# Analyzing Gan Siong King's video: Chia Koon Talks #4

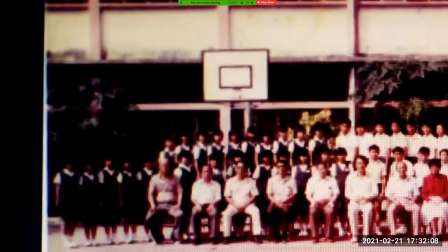1721s
Now here is when we get to see some other older photographs of Chia Koon,
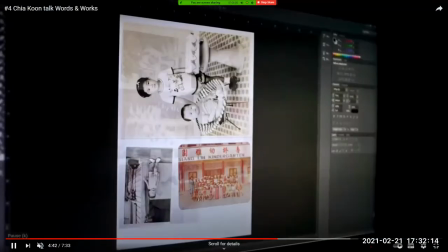1726s
and we can see him in various forms, in various age.
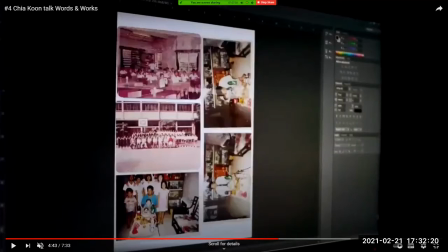1732s
And here I thought it's an interesting image where we're actually seeing him in his photo. So we have multiple levels of visuals in this one shot here. As you can see, you have the old photographs of Chia Koon, and they are
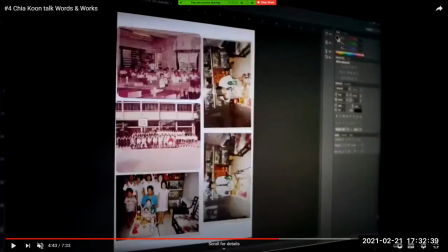1751s
composited, meaning they are brought together into this format. And what we can see is they are actually on Gan's computer screen. And Gan is using, I think, what looks like Photoshop to actually manipulate the images.
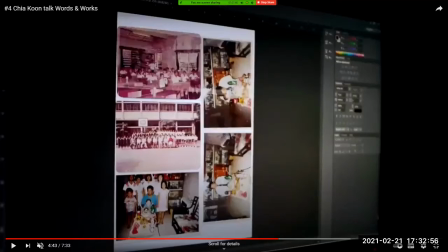1767s
So we can see many layers of photography and image making right here. You have a photograph, which is a two-dimensional image put on a computer to recreate this two-dimensional image for a two-dimensional screen,
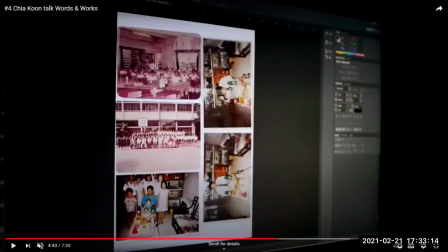1785s
the computer, and later to be reproduced, to be recreated into a video work, which is a moving time-based image form. or medium.
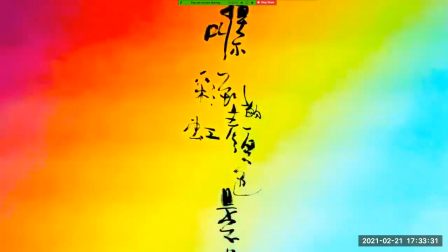1802s
So what we can see here is all these different layers. Remember, cultural sedimentation.
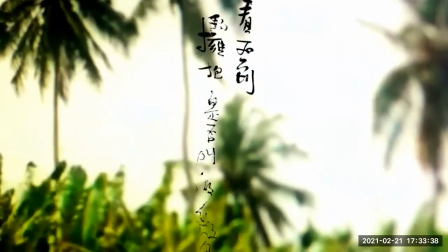1810s
Similarly, here we have an artistic sedimentation.
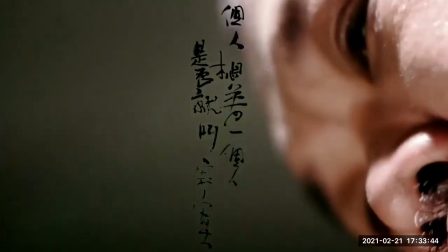1815s
An artist's life, his memories, his old photos, his history, his archive,
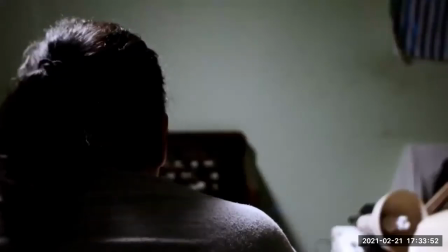1823s
his current work, his previous work, all joining together and coming together in this final scene.
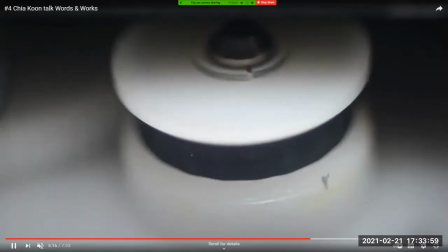1831s
And we have this artist here, he's singing just like he did in previous videos.
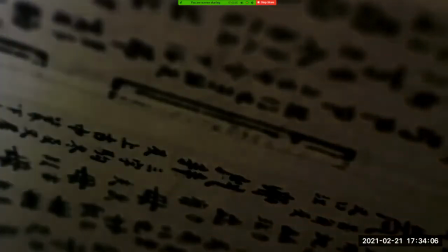1836s
And we also, of course, have the reproductive symbol that we see through the photocopy machine.
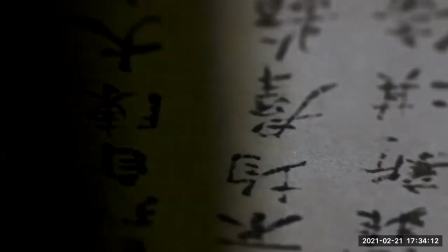1844s
The artist reproduces just like a machine reproduces.
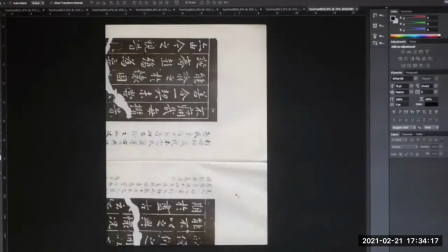1849s
And a machine has a certain kind of rhythm and a balance, just like the artist does as well.
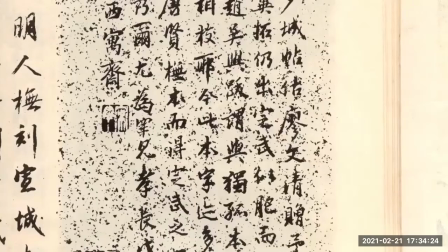1855s
And the artist here, I mean Chia, the calligraphy artist. So as we come to close to the end of this video,
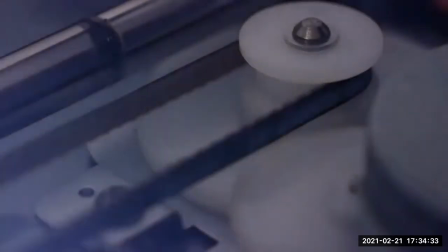1864s
notice we are having a slightly bigger or a zoomed out view of the location, the artist studio. So we are no more at the machine, but we are at the location, the context.
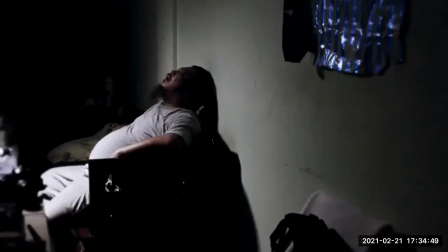1880s
How or where does the artist create? This is his home, which we already saw it in earlier videos.
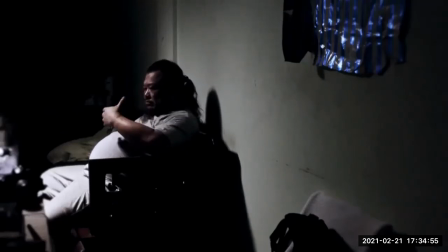1888s
And you can see this home of his is a dark space,
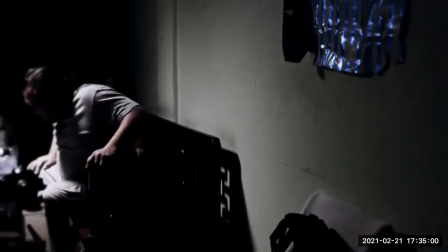1892s
is a rather closed and claustrophobic space, perhaps, but it's also a creative space.
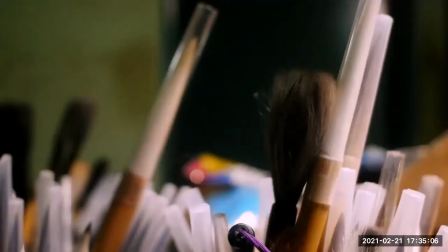1898s
And this is when I'm going to say is the most interesting part of this video is the artist
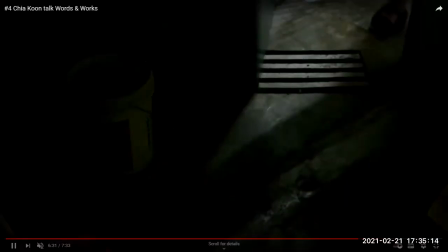1904s
leaves his private creative space. He is no more in his own home or own studio.
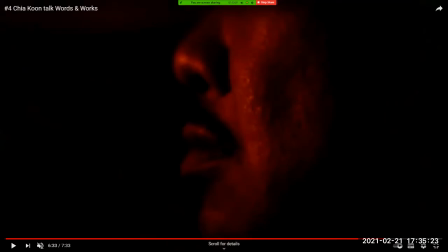1913s
So if you compare with the other previous videos, the previous videos is always shot inside Chia Koon's studio. This is the only video where Chia Koon is brought outside.
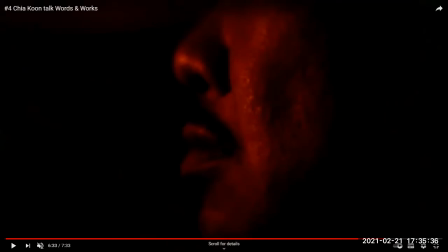1927s
So we see him leaving the safety or the creative space that he knows very well into a kind of unknown. And we don't really know where this space is that he is, because all we know is he's in his car driving and there's some music.
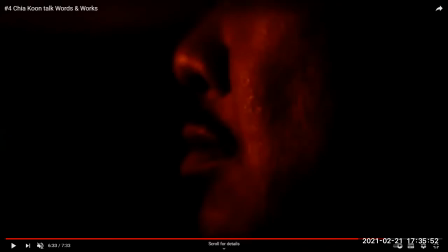1943s
And that's all we know. But what we do know for sure is that he's no longer in a safe space. His life may feel dark in his studio.
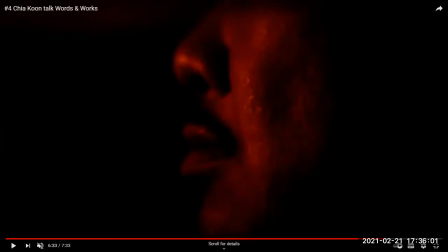1954s
It may not feel very light outside because it's nighttime, but he has still left the safety for the possibility of something unknown, which fits very well with Chia Koon's own philosophy about his art and also with Gan's philosophy about his filmmaking.
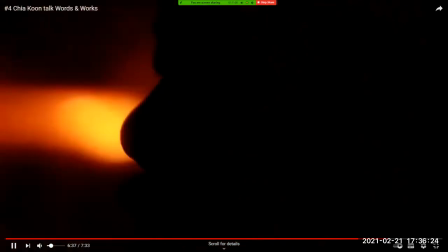1975s
Now, if you look at this last scene, there's a song there.
Calligraphy is quite hard, but I think it's fun.
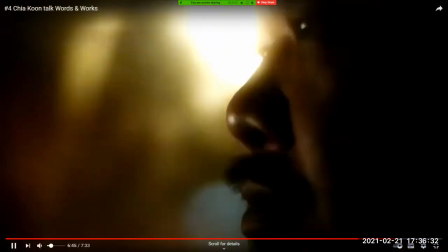1983s
So, And here the artist is talking about his life as a calligrapher.
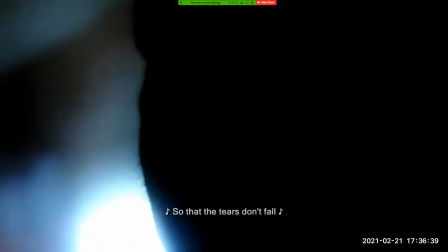1991s
And he says, you know, it's not easy, but it's also fun. So there's always these two contradictions.
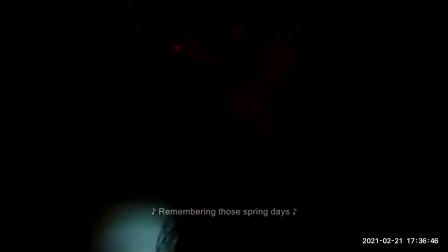1999s
And listen to this particular song.
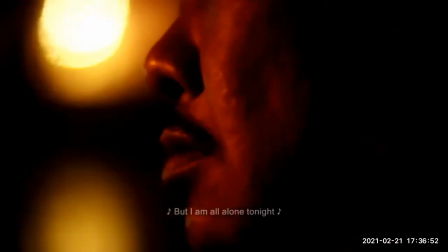2003s
The tone, the tempo of this song is so upbeat, it's so cheerful, it feels so light-hearted,
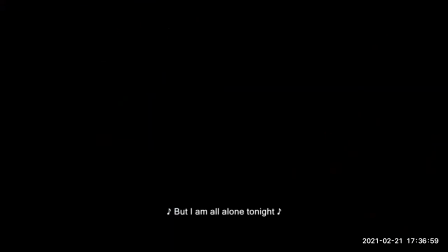2010s
but the words are seemingly quite dark in nature, talking about being alone at night. So again, you have these two different contrasts. The contrast between a light, upbeat tempo to the music,
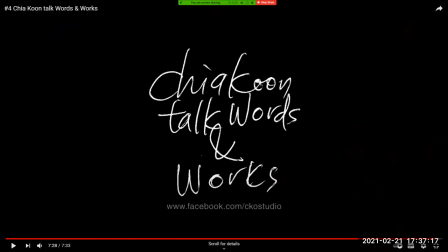2029s
contrast with the dark, seemingly more depressing words of the lyrics of the song. And then similarly, you have Chia Koon. His life is lived with a bit of suffering. You know, it's not easy, but at the same time, it's also fun. So there's always these two juxtapositions.
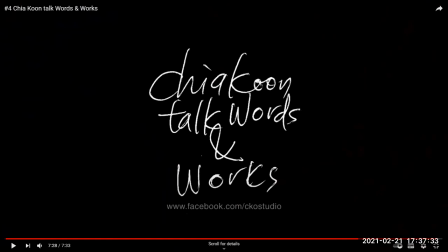2046s
The movement between something dark and something light, something that's tough, but also something fun, something upbeat, but also something lonely. But to me, this video ends on a bright note because he's not
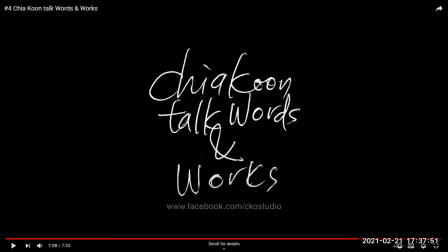2062s
living and staying in his same usual, stable, creative studio. He's moving outside. There's possibilities outside. There's more opportunities. There are things he doesn't know, things he can try out, new things he can experiment with.
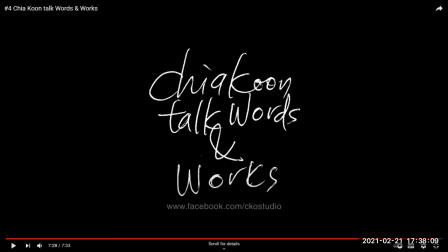2080s
So that's when you can see the meaning of the ending is not as dark as you might normally think. And this entire video is actually looking at different elements of his life, and not all of it is seen in a negative light. So
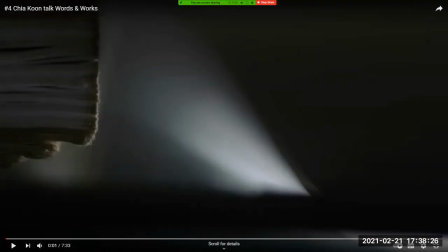2097s
you have to be very careful when you're analyzing a video to not be too overwhelmed by the lighting. If you're too overwhelmed by very basic things like it's dark or it's bright,
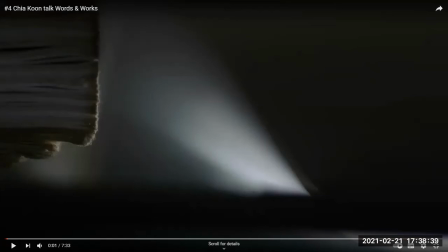2111s
it doesn't always mean bright means happy. It doesn't always mean dark means depressing, right? You got to look deeper. You got to look at the music. You got to listen to the music. You also got to look at what is being said by the subject,
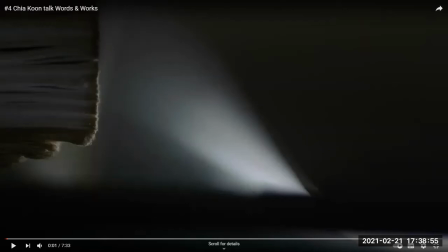2127s
in this case, the artist, and also see if there are other visual elements involved. Okay, the last part I want to talk about briefly is actually the sound. So if you listen to this particular video, you will notice there's a very clear rhythm to it.
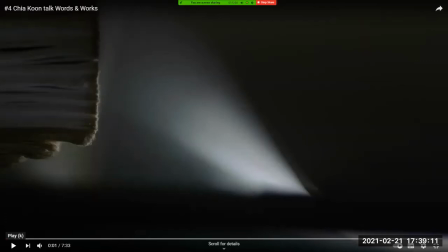2144s
So I'll just play a little part of it from the beginning.
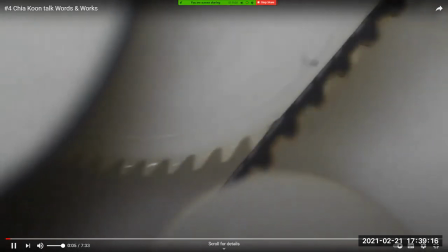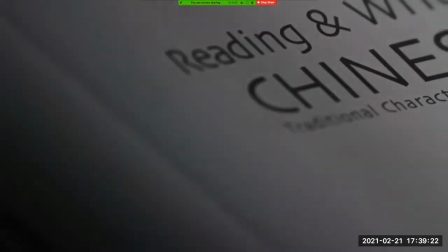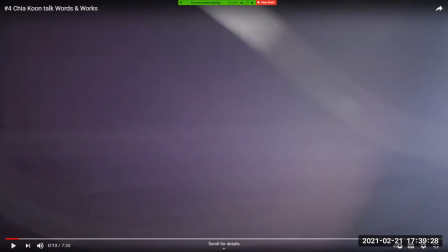2160s
So if you listen to the beat, it has a very steady beat, a very low pitch beat, unlike other videos where it's a little bit high pitch. Of course, the important thing to focus on for me is if you listen, the beat has an 8-beat kind of pattern.
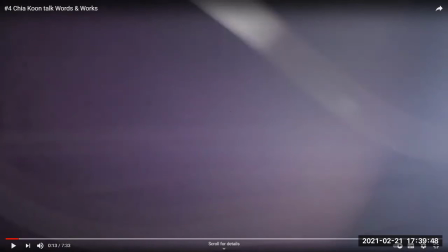2179s
It's a 1, 2, 3, 4, 5, 6, 7, 8. 1, 2, 3, 4, 5, 6, 7, 8. Why 8? Because in this video, Chia Koon talks about 8 strokes in Chinese calligraphy.